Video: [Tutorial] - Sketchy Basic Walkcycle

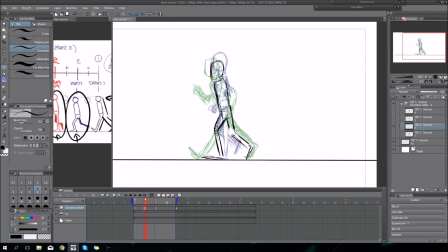[12:28]
But is still touching the ground a bit.
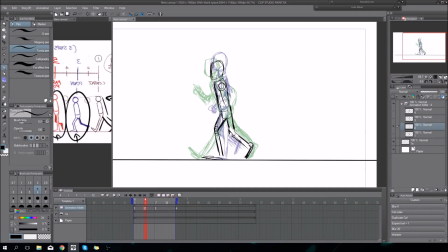[12:44]
Where are my arms going? This one will be here, I guess. And the one on the back
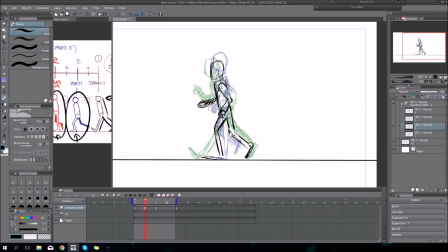[13:00]
somewhere here. Most of the time for me it's just feeling what feels right, what looks okay, and go ahead and try. So I have
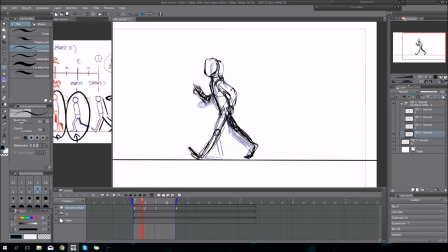[13:19]
how to tell. You got this line here. I'll be making this on another layer with another color. I have this line here,
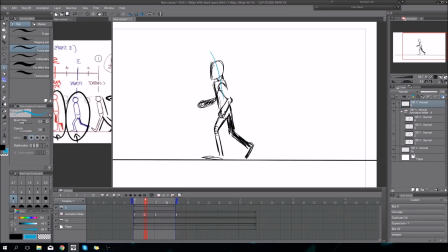[13:38]
and now because I'm catching myself, I'm trying to bend into this line. And you work always with those dynamic lines.
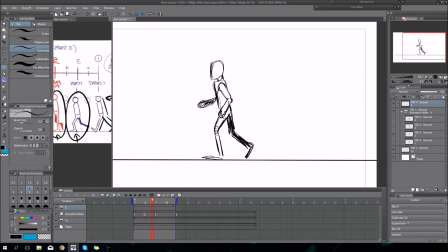[13:57]
This is another thing, making them makes it look, well, dynamic. So I've got my down pose, I've got my passing pose, and here I'll be adding my up pose.
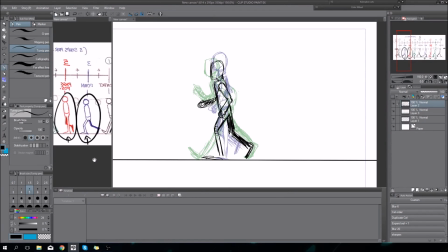[14:18]
Am I right? Yes.
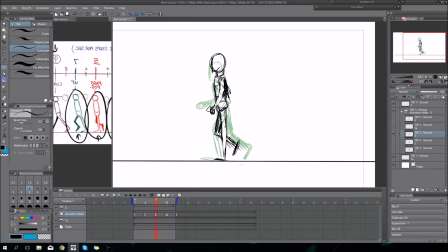[14:22]
And this one, where I've got my front leg all stretched out as soon as I know where my knee is.
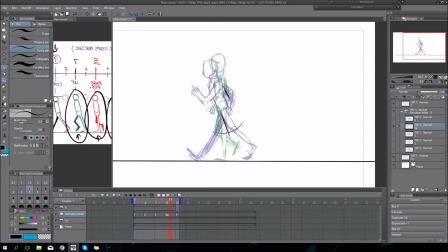[14:39]
And here. So I've got my knee thingy going on here, putting it here. And my leg is starting
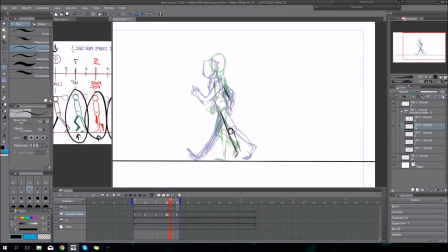[14:56]
or my feet are starting to push me up my whole leg, so I'm standing like this, and it's pushing me to the highest position.
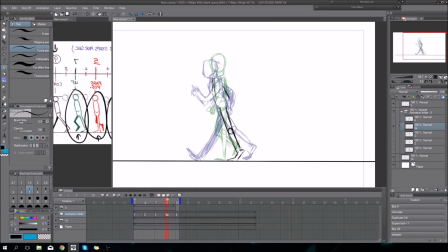And I'm starting to straighten myself.
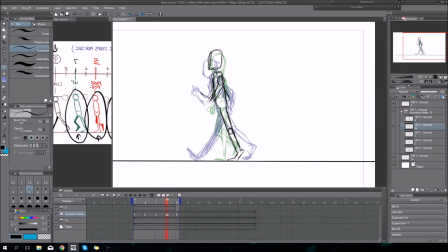[15:28]
My arm was here before, and I'll be doing him nearly close to the last one. And
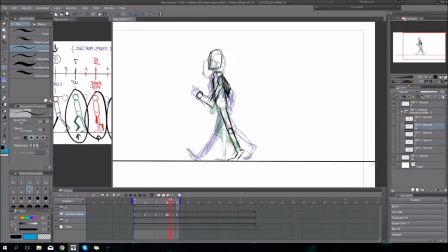[15:49]
make this my back leg. And here my leg goes forward.
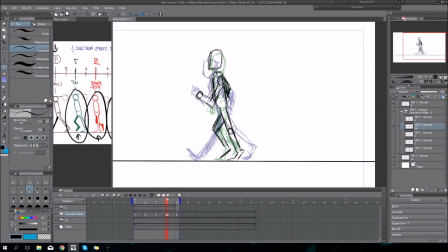And just going slightly. Not having a lot of space between my leg and the ground here, because that's how you walk.
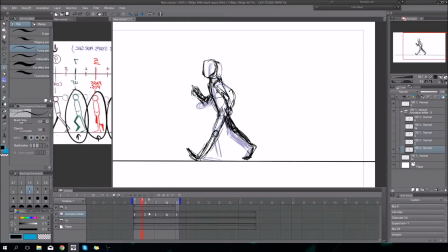[16:24]
Yeah, you can see he does walk a bit. Looks a bit weird, but it's just a sketch.